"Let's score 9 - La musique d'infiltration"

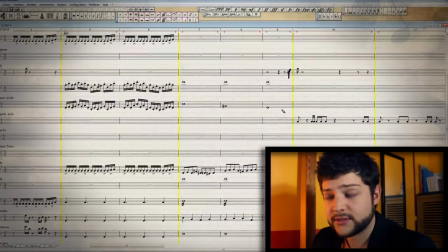Enfin ça va donner quelque chose de plus calme en fait Ensuite il lance sa grenade et là on est sur quelque chose de très tension, enfin pas très tension, mais on est plus sur du suspense puisqu'en fait là on est dans l'expectative,
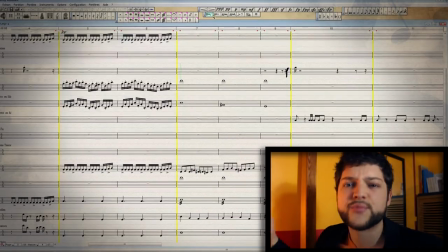on va se dire qu'est-ce qui va se passer après la grenade je me suis dit tiens on va faire une espèce de suspension musicale j'ai foutu surtout, bon, les trémolos ici,
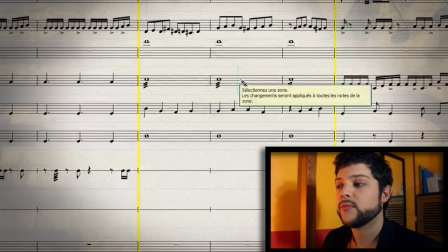les trémolos aux altis donc un tremblement dans le mouvement de l'archet qui donne une impression de suspense et puis surtout
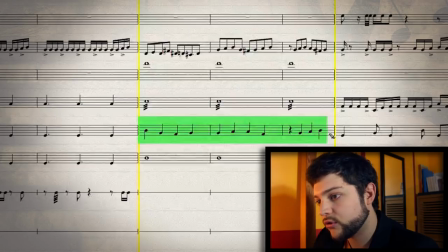une mélodie un peu chromatique au violon et un contre-champ au violoncelle on va écouter ça pour que vous fassiez une idée
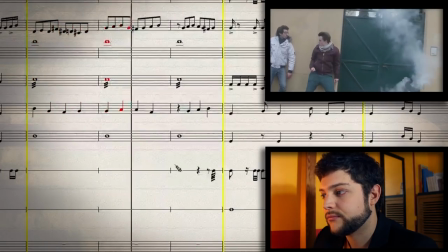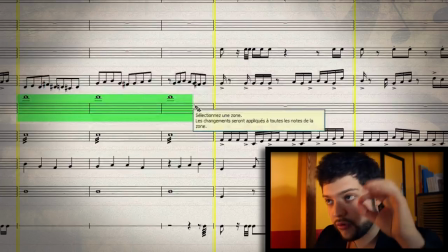On remarque la petite note tenue au violon dans l'aiguë pour mettre vraiment une tension, une tension, voilà, une tension.
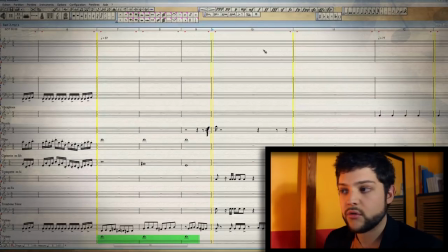Donc depuis le début, à chaque fois que je passais d'une étape à l'autre, on avait un point de synchro en fait, mais là on va être sur un point de synchro qui est vraiment très net, c'est au moment où Hardisk va taper dans la porte avec son pied, donc ouvrir la porte, et là on va déboucher sur une musique qui va être beaucoup plus action, puisqu'ils se mettent vraiment à courir,
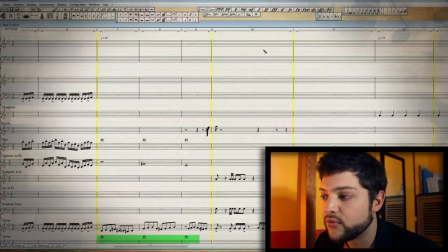ils s'annoncent vraiment dans le jardin là, on y va un petit peu plus à fond, ça va faire une rupture vraiment avec le passage calme qui était juste avant.
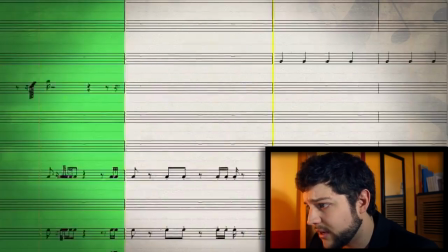Le point de synchro est amené par cette petite montée, on voit pas trop là, par cette petite montée au piccolo, ça fait ça, c'est mignon,
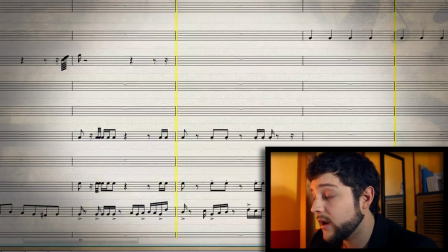voilà, bon ça c'est classique, et puis au niveau de l'orchestration qu'est-ce qu'on a, et bah là je fais intervenir les trompettes qui arrivent ici avec un rythme qui ressemble à ça,
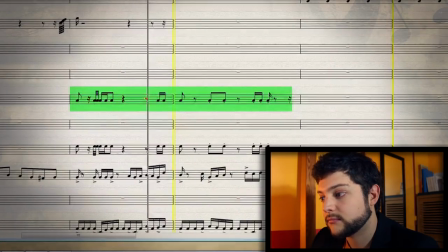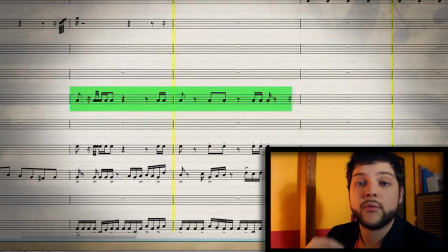c'est évidemment moche puisque c'est sur mélodie assistante, mais évidemment avec mon logiciel qui vient après, FL Studio, j'ai des sons un petit peu mieux, vous verrez le résultat en fin de vidéo,
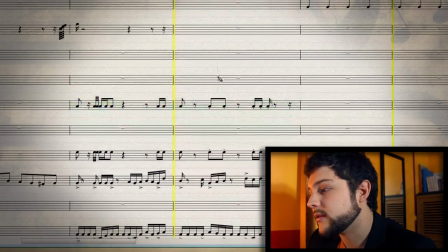comme d'habitude ne vous spoilez pas s'il vous plaît ça serait cool. Sauf si vous avez déjà vu la vidéo de hard-disc évidemment. Les trombones double les trompettes, voilà, rien de bien spécial.
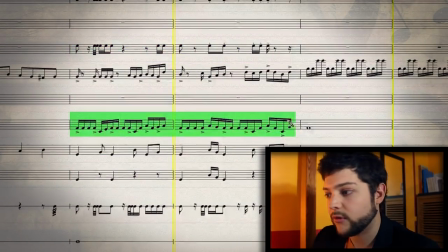On a toujours un rythme au double croche dans l'ensemble en fait, c'est ça qui structure les mesures.
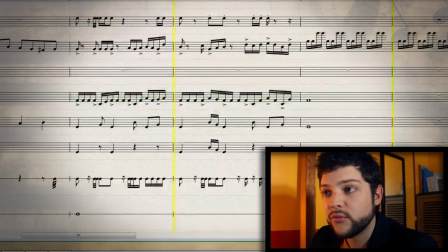Et puis ce rythme au violon.
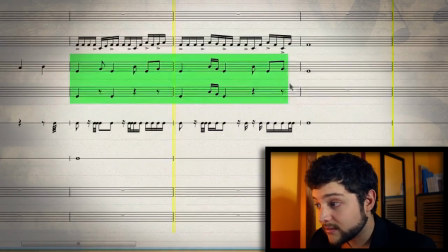Et ce qui rend le truc beaucoup plus action, c'est que les basses reprennent un peu une idée de rythme comme on avait au début là.
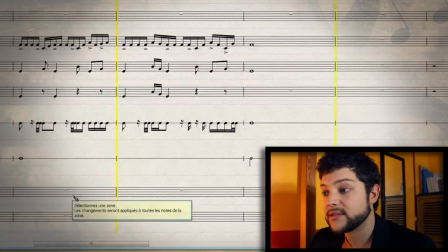On a plus de notes, toujours assez sèches. Et puis on a beaucoup de caisse claire, voilà.
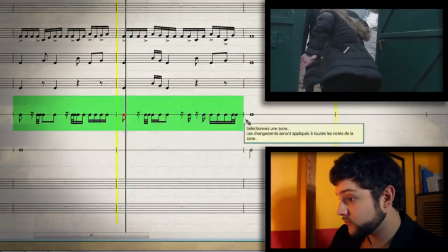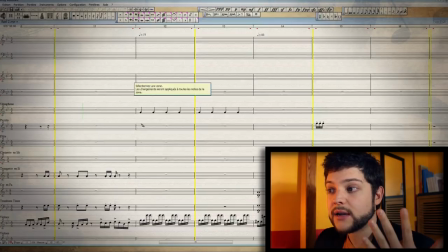Ensuite, nouveau point de synchro, qu'est-ce qui se passe ? Là, il s'arrête, il se cache derrière l'arbre.
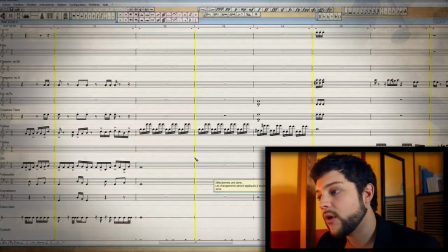Donc on va recalmer la musique, on va faire quelque chose, encore une fois, un petit peu suspense, un petit peu suspension musicale.
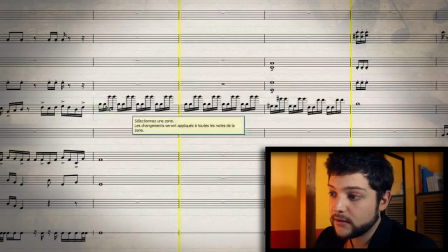Un effet qui marche très bien, c'est le fait d'alterner des notes à l'octave, en fait. Donc, au violon, regardez ce que ça fait.
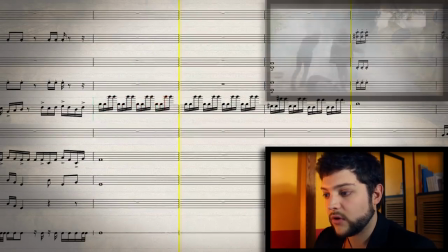Voilà.
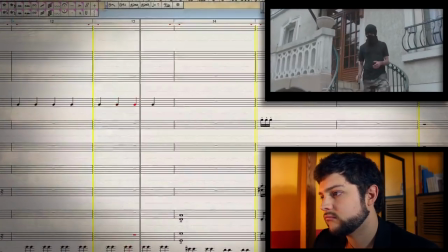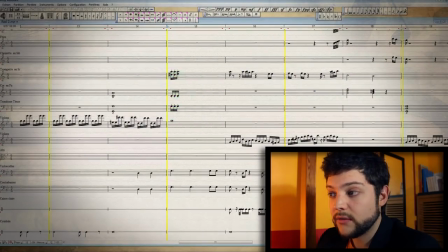À ce moment-là, il y a un ennemi qui arrive, et donc il se fait choper par hard disk. Donc là, point de synchro de nouveau, trois petites notes au cuivre qui vont donner l'impact nécessaire. Donc voilà, après le garde est neutralisé, tout va bien. Et qu'est-ce qui se passe après ? Et bien la troupe recommence à courir, donc là on repart dans quelque chose d'un petit peu plus action.
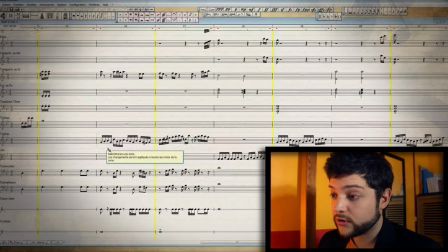Petite mélodie en double croche au violon qui fait ça.
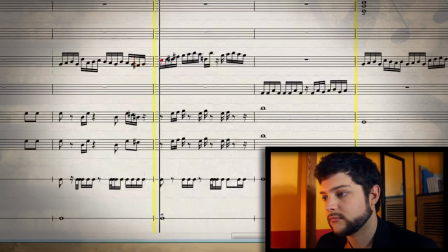Voilà, ça passe bien avec le reste, là tout seul ça ressemble à rien, mais en vrai ça passe bien.
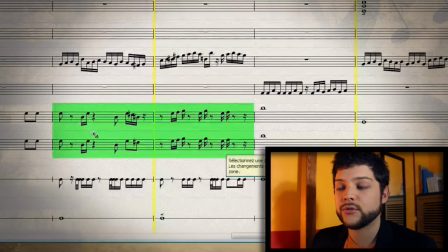On remarque qu'on a aussi encore une fois au basse, donc violonceles et contrebasses, des notes sur un rythme un petit peu décalé, déstructuré. On a des contretemps, plein de silence, ce que ça donne.
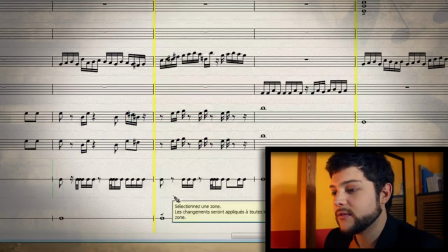Voilà, ça ressemble à rien, mais comme d'habitude, avec l'ensemble, ça prendra du sens. Et puis, beaucoup de caisse claire de nouveau, un petit peu comme dans ce passage-là.
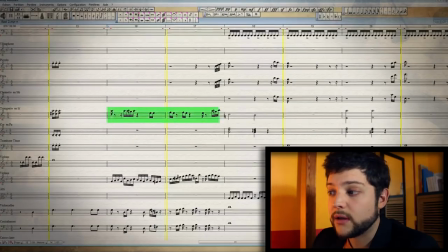Et on écoute l'ensemble. Bon, évidemment, il y a des trompettes aussi qui vont faire des petites notes, des petites touches un petit peu partout. Et donc, l'ensemble donne quoi ?
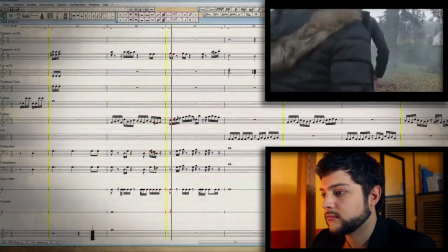Voilà, et on arrive sur un nouveau point de synchro. Alors, je vais faire une petite parenthèse sur cette idée de point de synchro. Parce qu'en fait c'est une des difficultés majeures dans la composition de la musique à l'image En tout cas d'après mon expérience perso Parce que pour que la musique accompagne précisément un instant de la vidéo, de l'image Il faut que le changement de mesure, le passage d'une mesure à l'autre Tombe pile sur le point de synchro de l'image Et donc pour que ça tombe pile, il va falloir changer le tempo petit à petit Parce que à moins que le monteur de la vidéo est monté sur une musique qui a un tempo régulier Donc avec les changements de plan qui tombent bien pile sur les changements de mesure Si c'est pas le cas, il faut que la musique s'arrange pour que ça tombe pile. Et donc pour ça, c'est jamais forcément régulier, donc il faut que le tempo change. Ici on est à la noire, donc voilà, 77 bpm, ici 83. Et donc ça se teste, j'arrange en fonction, je vérifie si ça colle bien. Et après peut-être 10 ou 20 essais, je tombe juste et après je suis content. Parfois s'il y a des trop gros changements de tempo, ça devient bizarre à l'oreille. Ça donne pas une musique très régulière et donc c'est pas top. C'est pour ça que parfois il faut préférer rajouter une mesure de 2 temps ou 1 temps en plus. On va le voir après ça, j'ai un exemple comme ça dans ce morceau-là, pour qu'on puisse composer la musique qui fait les meilleurs choix en fait. Soit on modifie le tempo, soit on allonge ou on rétrécit les mesures, etc. pour que ça tombe juste. Donc c'est assez chaud quand même.
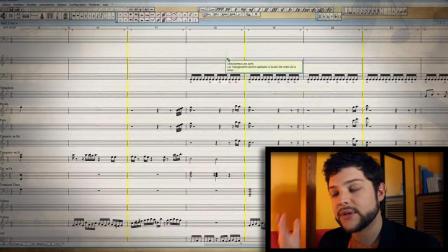Bref, donc là on est sur un nouveau point de synchro, il continue de courir et là on est sur un passage où on a un ralenti qui est assez stylé, qui est très poussif en fait, niveau réa, mais justement j'ai voulu accompagner ça en y allant à fond moi aussi, niveau musique.
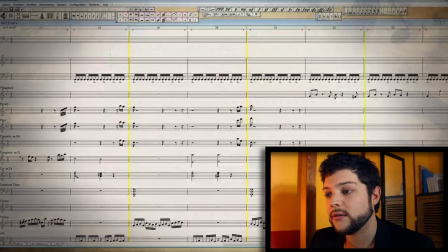Alors du coup, j'ai fait un truc un petit peu plus héroïque, avec des notes, donc des accords complets parfaits au corps, accompagnés par le reste des instruments.
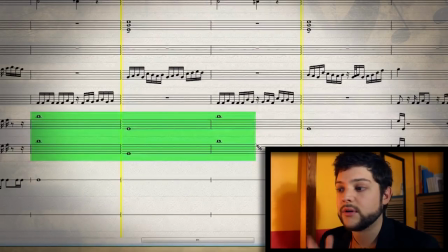A la base, par exemple, on n'a plus des notes courtes et décalées, on a des rondes qui prennent toutes les mesures.
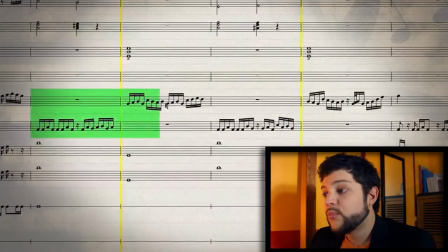Pareil, là, on a des blanches, donc des notes un petit peu plus longues. Et pour rythmer le tout, on a toujours ce rythme au double croche.
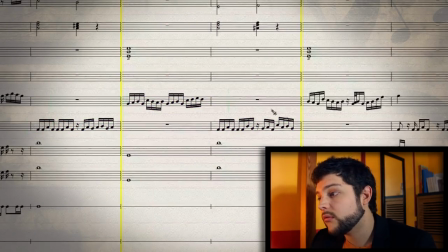Là, on alterne les altis et puis les violons. Je vais vous montrer ça, tiens, par exemple.
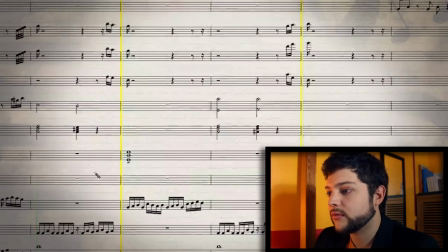Bon, ça ne ressemble pas à grand-chose, mais si on rajoute les cuivres avec, qu'est-ce que ça donne ?
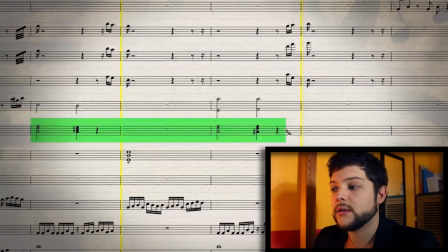Donc j'ai parlé des corps qui donnent les accords, qui donnent vraiment l'harmonie.
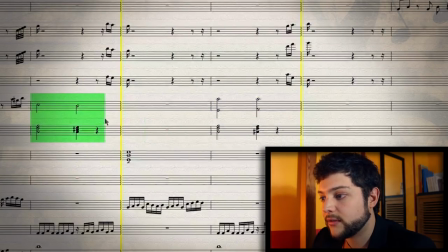Bon les trompettes soutiennent ça mais ça y'a rien de particulier. Et puis en fait j'alterne les corps avec les trombones qui font un crescendo sur une mesure entière.
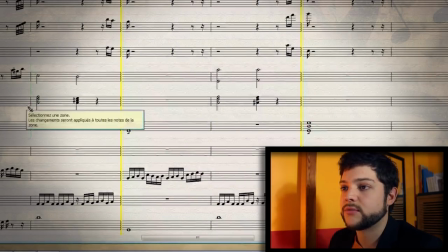Et je trouve que l'effet est assez sympa. Essayez de vous imaginer parce qu'évidemment là on est sur les sons de mélodies assistantes.
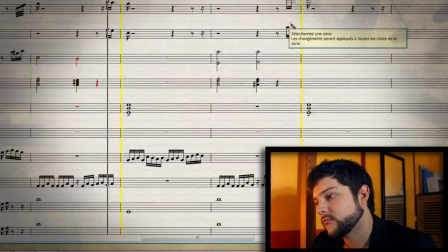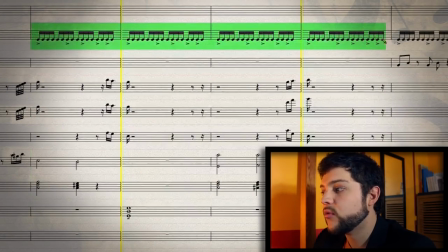Voilà, bon évidemment j'ai encore des doubles croches aux sons électro, d'autres sons électro encore.
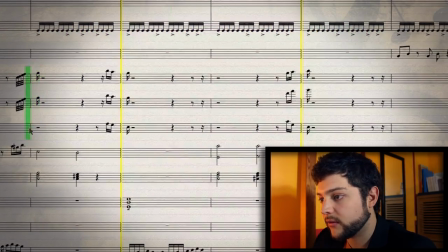Et puis les bois vont servir ici à remplir un petit peu. je vais faire passer l'ensemble on va voir ce que ça donne, écoutez bien, essayez de voir aussi où sont les bois, ça peut être intéressant
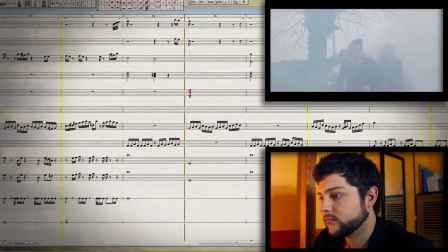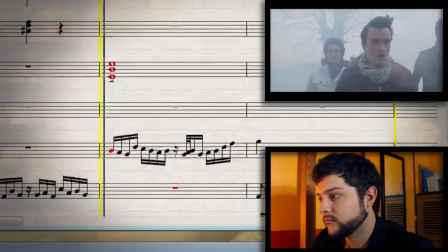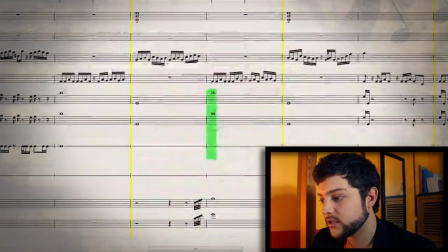ok, voilà, bon très bien on a remarqué, j'espère, cette petite harpe qui fait une petite montée au milieu,
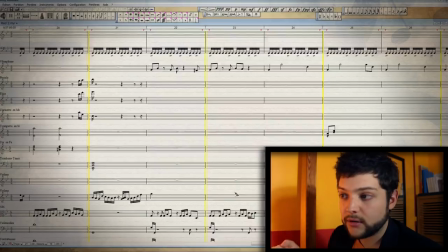c'est sympa et ça marche bien, on débouche sur un nouveau point de synchro puisque le ralenti est terminé on repasse à une vitesse de vidéo normale et donc là,
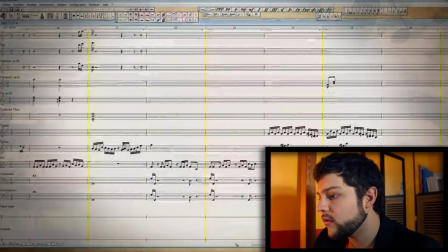re-infiltration, ils se cachent discrètement derrière l'immeuble et ils avancent petit à petit donc là on va avoir toute une séquence qui est à peu près du même style.
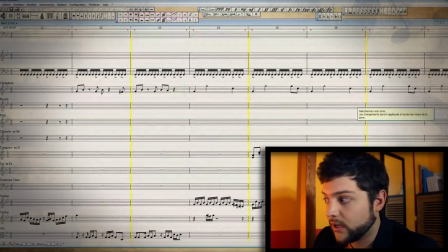Qu'est-ce qu'on a à dire ? Donc là, j'ai fait intervenir le vibraphone, encore une fois. Je trouve que ça marche bien. C'est des sons assez doux et ça colle bien à une idée de discrétion, je trouve.
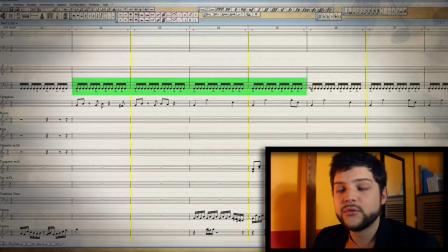On a des sons électro, mais qui cette fois sont plus doux aussi, au niveau de l'attaque des sons. Des petits rythmes au basse.
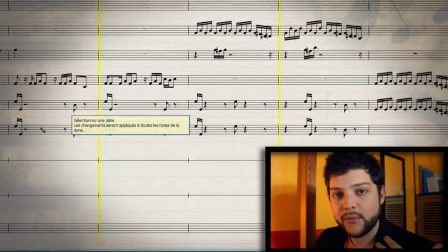Et là, on constate qu'il y a quand même moins de notes qu'au début. Donc c'est vraiment très calme. C'est juste des petites interventions comme ça. Toujours en staccato, donc toujours des notes courtes. On conserve cette idée de rythme en double croche, parce que là, on a des doubles croches, des choses comme ça. Donc là c'est un petit peu plus irrégulier, c'est pas comme genre ça où là c'est que des doubles croches. Là ça monte en tension, donc du coup je rajoute des doubles croches.
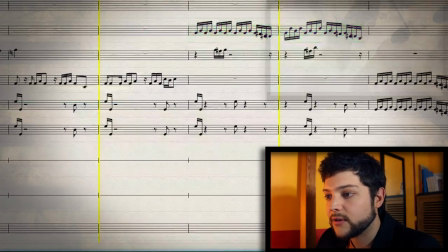Donc en fait qu'est-ce que ça va faire ça et ça ?
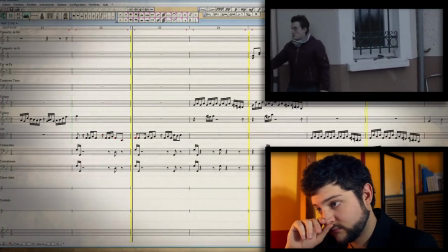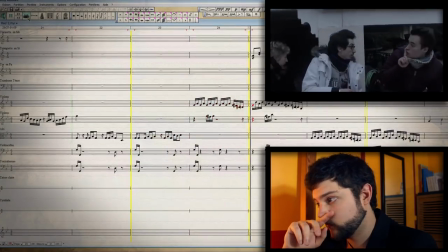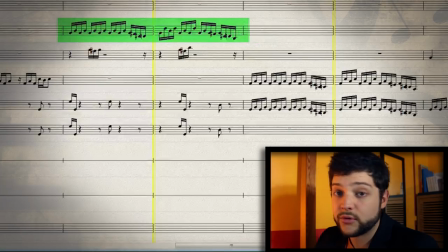On continue. Tout ce que jouent les violons ici qui sont aigus vont être rejoués par les altilles et les violoncelles ici.